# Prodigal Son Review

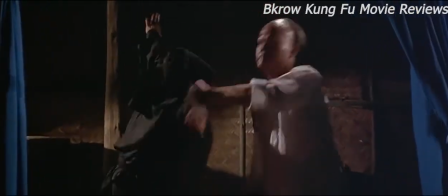[5:00]
Lam Ching-Ying vs the Ninjas is the classic scene that most Kung Fu films of that era had, where one fighter battles against multiple assailants.
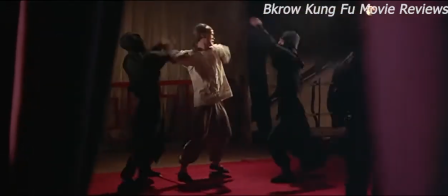[5:08]
The problem with these types of fight scenes were the lack of realism in that a lot of the assailants will come one at a time and the others will be waiting their turn.
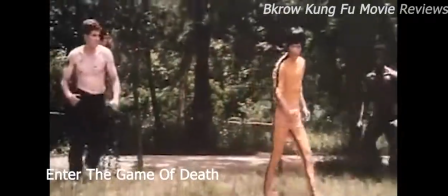[5:17]
Avid kung fu moviegoers don't seem to mind this, but casual fans are always complaining.
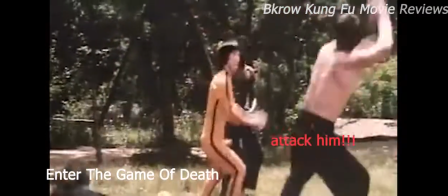[5:22]
Why are they standing there? Go and attack him at once.
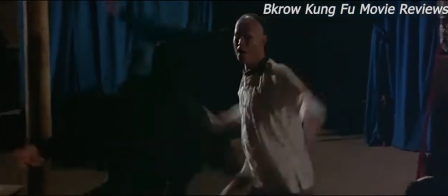[5:26]
Sammo's direction for this fight scene avoided that pitfall by cleverly choreographing and using different camera shots to hide ninjas from the frame.
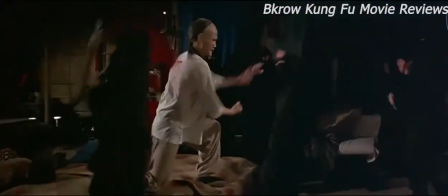[5:34]
Sammo and Lam Ching-Ying really do their best to show how gritty and ruthless Wing Chun can be with their techniques.
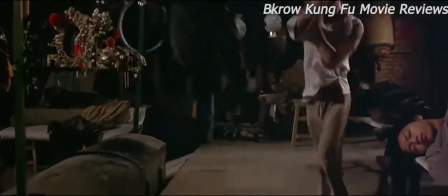[5:42]
Sammo was known as one of the pioneers to push his stunt team to be hit for real. Realism was a big factor for Sammo Hung's films.
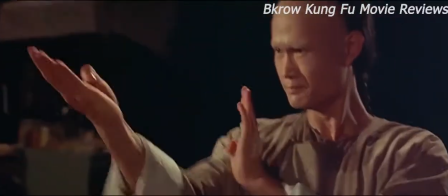[5:51]
For me, the best fight scene in the film and probably one of the best ever filmed was Loong Yi Tai vs Lord Nick Faye.
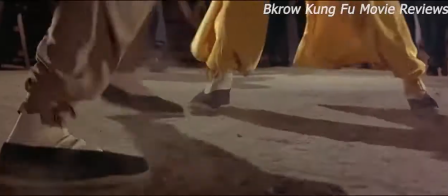[5:59]
Two minutes of martial kung fu bliss. Everything about this fight scene just lets you know it was a classic.
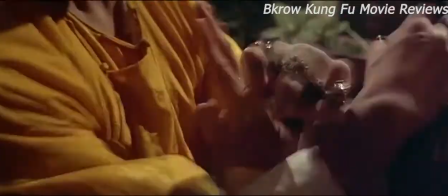[6:06]
Obvious under-cranking was done, but used in the correct context. For me, what stands out about this fight scene is the tempo and rhythm.
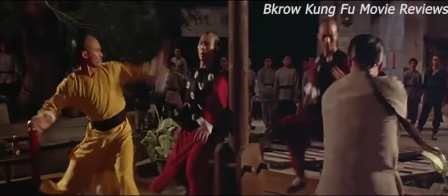[6:14]
Almost like a violent dance, Samo does his best to accentuate the fighter's abilities through use of close-ups for specific locks and grabs,
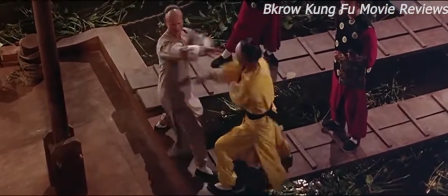[6:22]
as well as beautiful overhead shots showcasing the footwork and balance of the fighters.
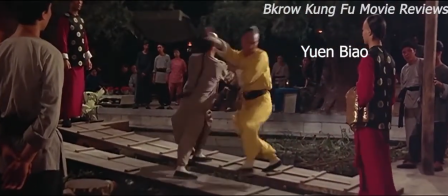[6:28]
Special mention goes to Yen Bu, who doubled for Frankie Chan for the more acrobatic kicks and complex movements in the scene.
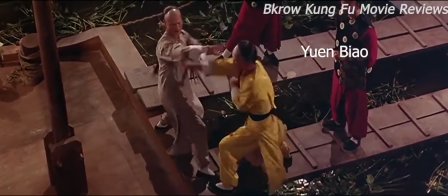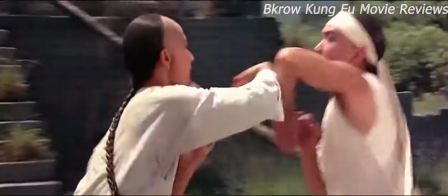[6:41]
The finale to be honest was not my favourite fight scene of the film.
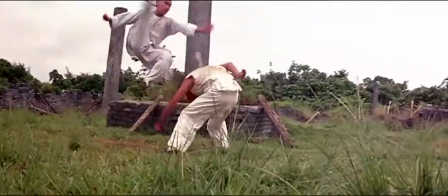[6:45]
I did get the feeling that it was slightly rushed but there were still some great acrobatic kicks as well as brutal displays of the new techniques that Chan had just learned.
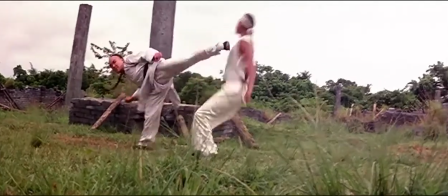[6:54]
Yen Buu doubled a few times for Frankie Chan in this particular scene. scene.
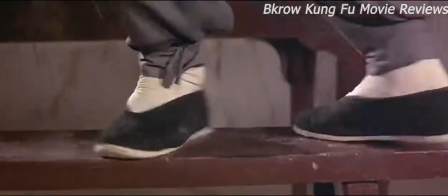[6:59]
It was clear that within Sammo's stunt team at the time, Yen Buu was his best all round performer and had the cleanest kicking techniques at that time.
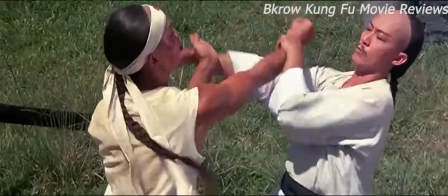[7:08]
The final fight scene was brutal, fast paced and technically brilliant.
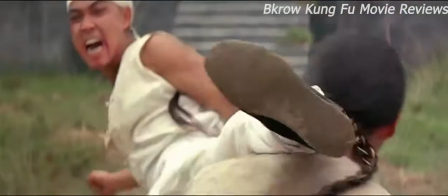[7:13]
The only issue I had with it was how it felt slightly rushed and for me not as polished as the fight scene between Yi Tai and Ngufei.
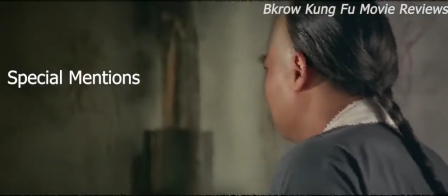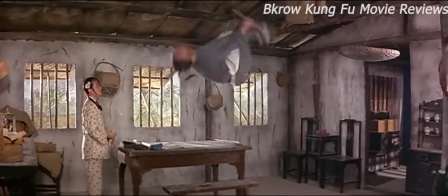[7:27]
The calligraphy scene with Samo being occasionally doubled by view was a fun scene to watch and
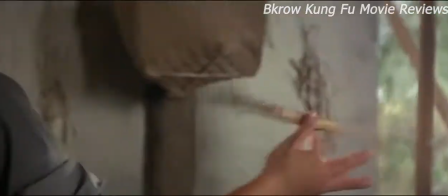[7:33]
again a scene that showcased the creativity and skill that many of the Peking Opera performers had.
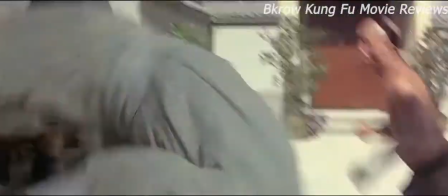[7:39]
Samo uses music to accentuate movements of combatants and to build suspense before a fight scene,
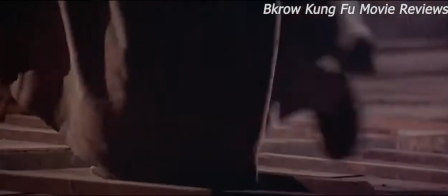[7:46]
then once the action commences only the classic clashing of blocks, kicks and punches are heard.
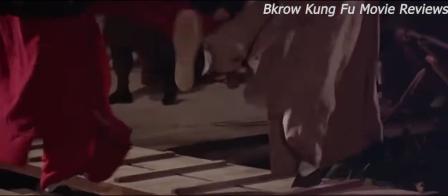[7:52]
I really love this technique, it really helps focus the audience's attention to the action.
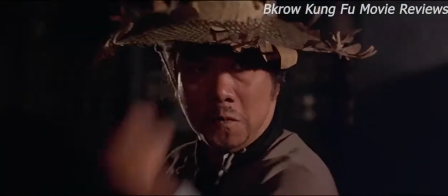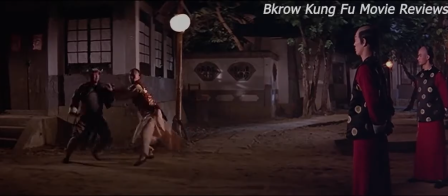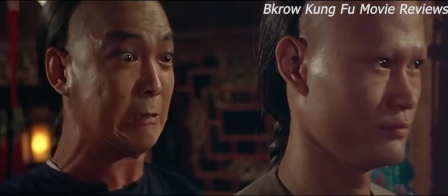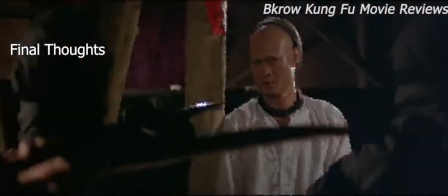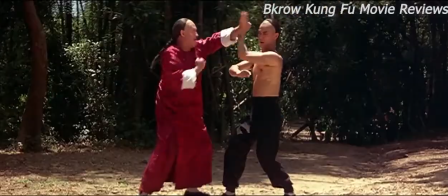[8:19]
All in all, this film still gets 5 stars for its action.
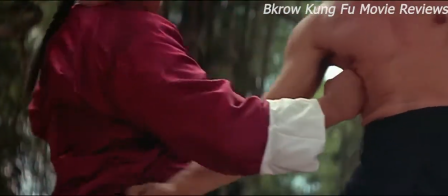[8:22]
For me, this was the start of the new wave of action that was to be breathed into the life of Kung Fu films at that time.
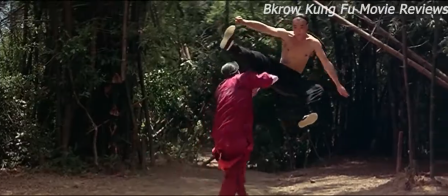[8:29]
The level of action direction is so high, it still holds up to action titles like the It Man series of today.
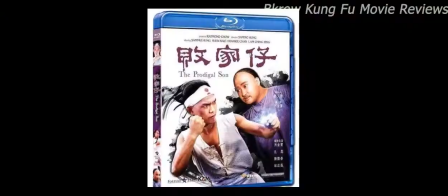[8:35]
I am aware that there is a Hong Kong Blu-ray version of the film.
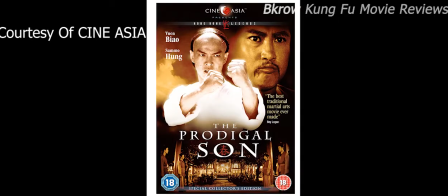[8:40]
The copy I have is by CineAsia, which has been digitally remastered and restored giving a crisp, clear presentation of the film. The DVD also has a bunch of special features for hardcore fans to learn a bit more.
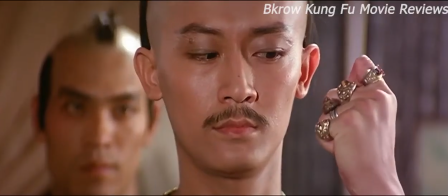[8:54]
If you haven't seen this film, I strongly advise you get a copy as it will definitely be worth your time.
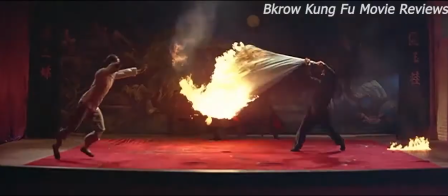[9:01]
If you've enjoyed this commentary, please like and subscribe and I'll see you soon.